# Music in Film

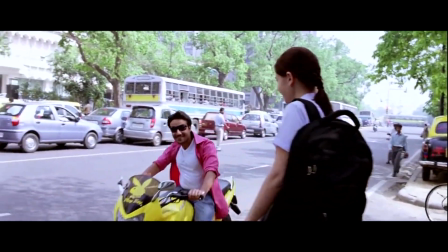When Lenny meets up with her boyfriend, the beat of the music gets faster, and drums get introduced to the song, making the song upbeat.
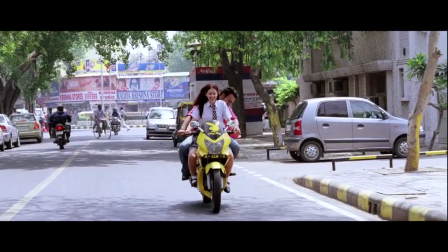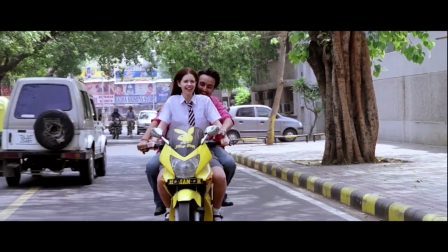This indicates Lenny's happiness when she is with her boyfriend, making his betrayal even more emotional for the audience.
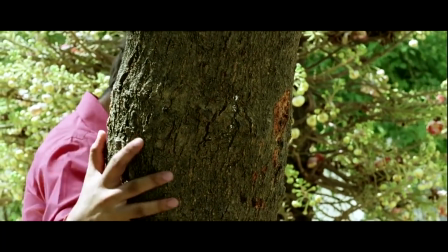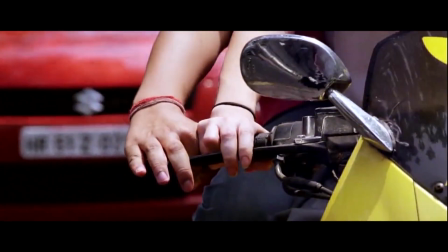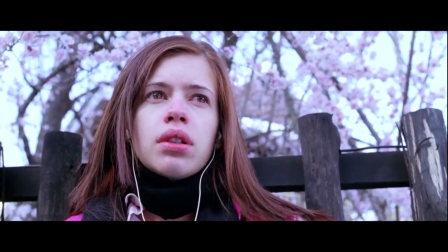Lenny's story changes dramatically when her boyfriend posts a sexual video of her online.
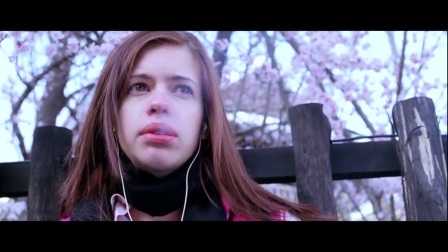This drastic shift is matched by the music.
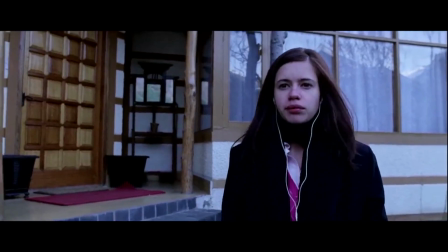The xylophone gives a harsher sound to the melody compared to the woodwind used in the other song.
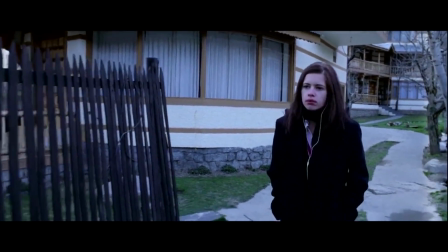The unnatural sounds of the auto-tune matched with cold images establish an uncomfortable tone,
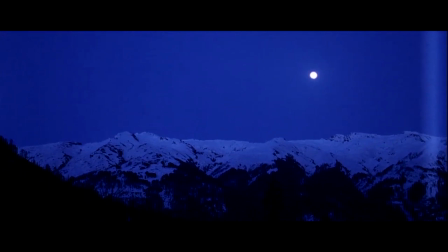representing Lenny's emotions of unhappiness and regret.
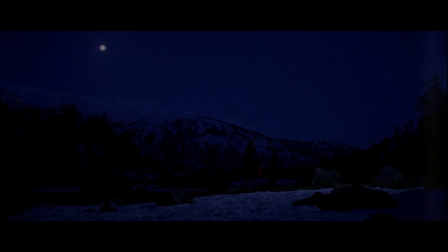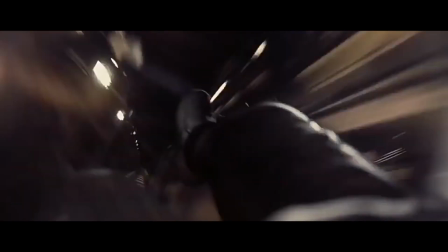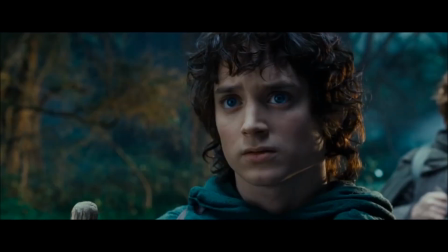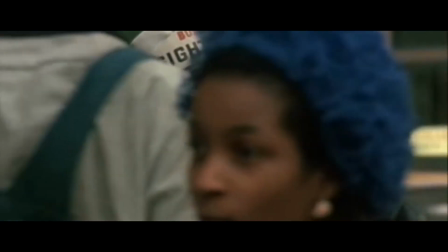There is much more to film than just moving pictures.
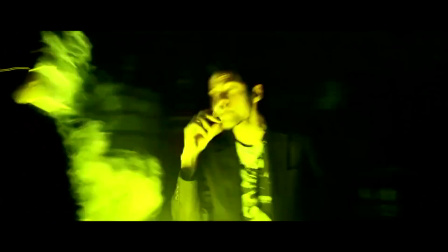These are only a few examples of how music has been used in films to heighten the audience's experience.
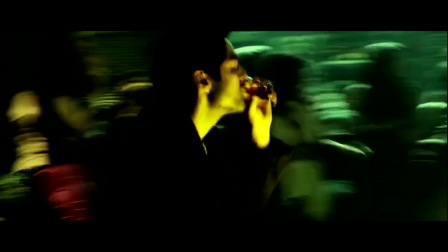So next time you watch a movie, stop and listen.